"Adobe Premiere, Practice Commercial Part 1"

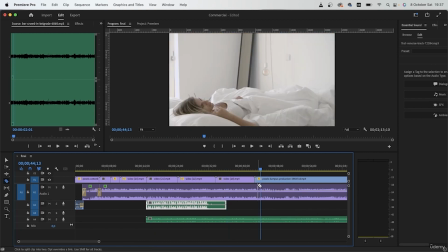517s
We're going to cut it a few seconds into the next video, then get rid of the excess.
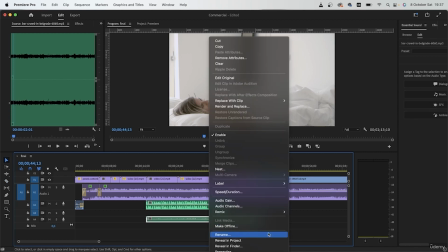524s
Let's label this clip the audio.
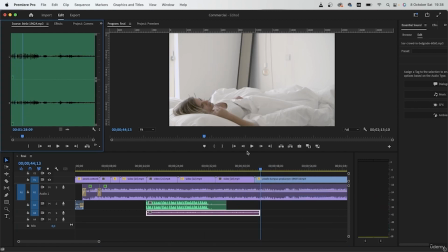529s
Next, we have this bird audio that I'm going to place when she wakes up. So it's coming in from the window. Drag it right underneath.
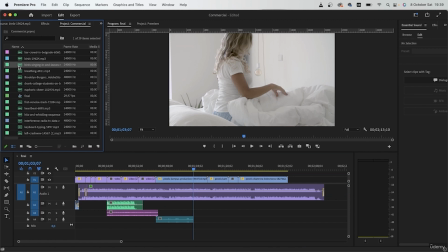539s
Then label the audio. We also have this other audio, which is birds singing and leaves rustling.
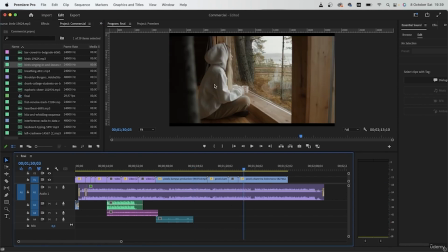547s
This one, I actually kept it for the final scene where she's just in a jungle and is relaxing with the product. So put this in the last scene, match it with the last video, label it.
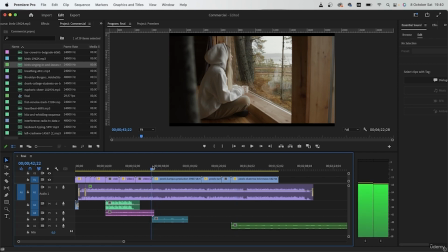561s
Next, we have breathing, which is for when she wakes up. So it's kind of like the week was a nightmare for her.
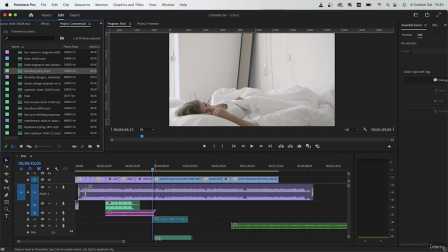569s
And she just woke up. This is like a breathing sound effect. We got some party noises next. Put this underneath the party videos.
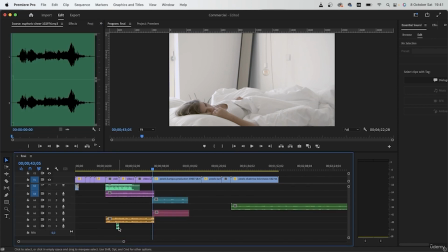584s
We got some cheering. Put that underneath. We're going to have to duplicate this a bunch of times, but that will be done later. Party noises. We have this heartbeat audio. Put that right underneath the sleeping video.
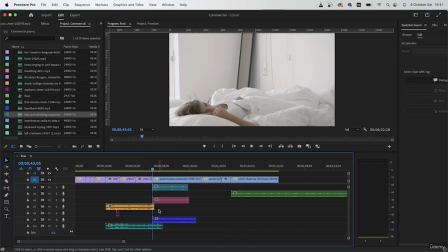602s
We have another party audio. Then a keyboard typing audio, which I think was
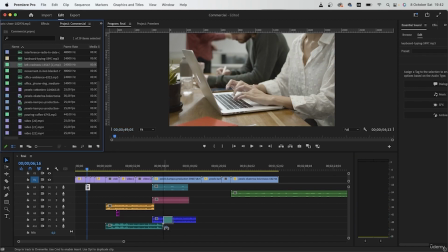614s
here. This is for when she wakes up. Put it right underneath the crashing audio. We're going to repeat the transition we did a few lessons back to build tension when she wakes up.
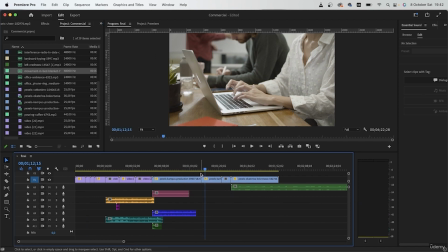632s
The next video, she's kind of like moving in her bed.
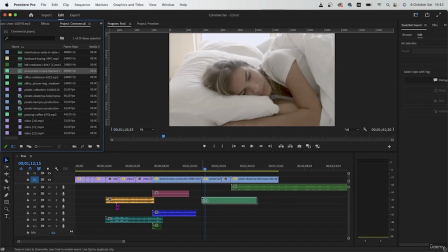636s
So this is like the sound of blankets moving around. Perfect for this scene. And the one before it.
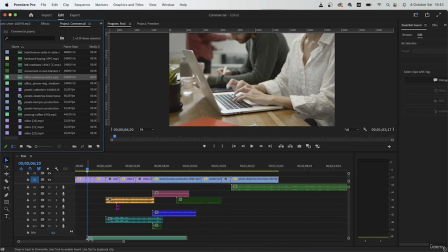651s
Office audio. Put this underneath all of the videos that she's in an office.
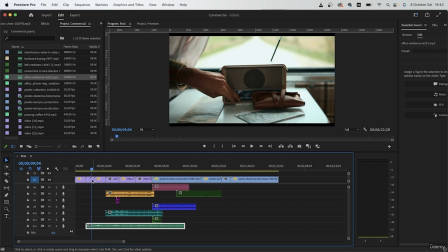658s
So it starts from this video, follows up to the second video.
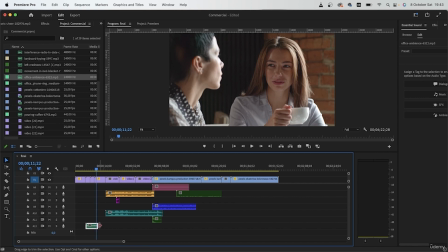664s
We can extend it a little bit after the second clip, so it's as if the office sound is lingering in her head even when she's trying to relax, because this is not the product that we're going to advertise. The final sound effect is for this scene.
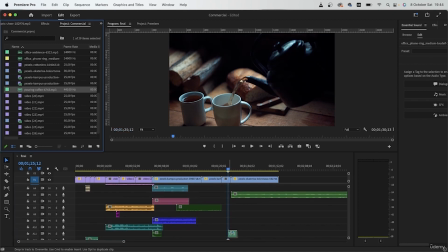684s
Pouring coffee, let's put it right here.
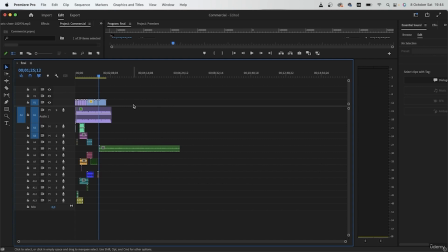687s
So your timeline should look something like this once you have all of your videos and sound effects kept in.
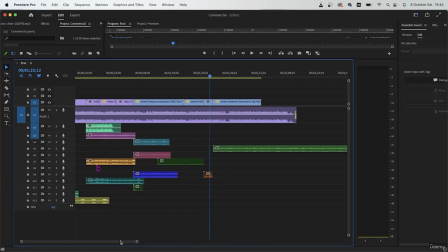Cut this off. Once you have your different audio set and your videos placed in the right order, play things back and work with the duration of the videos.
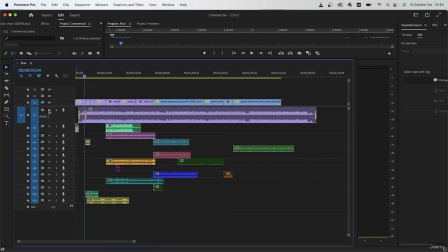713s
So we did that for the first two videos, but I just want to do it for the rest too.
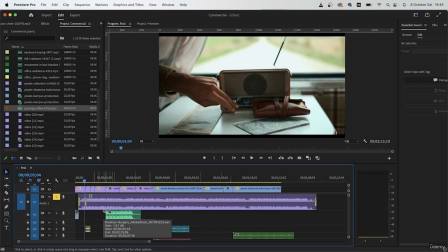721s
And try to match the video with the music.
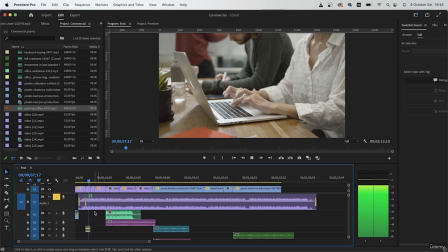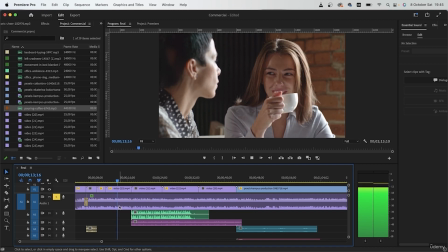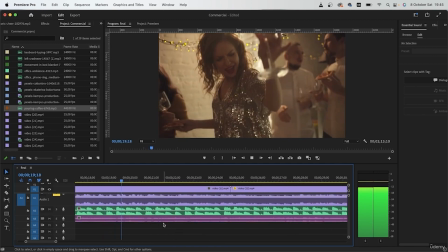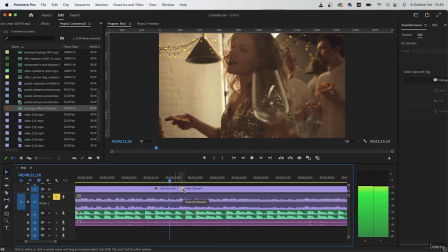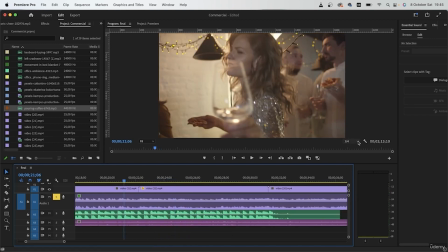748s
It helps to lower your resolution.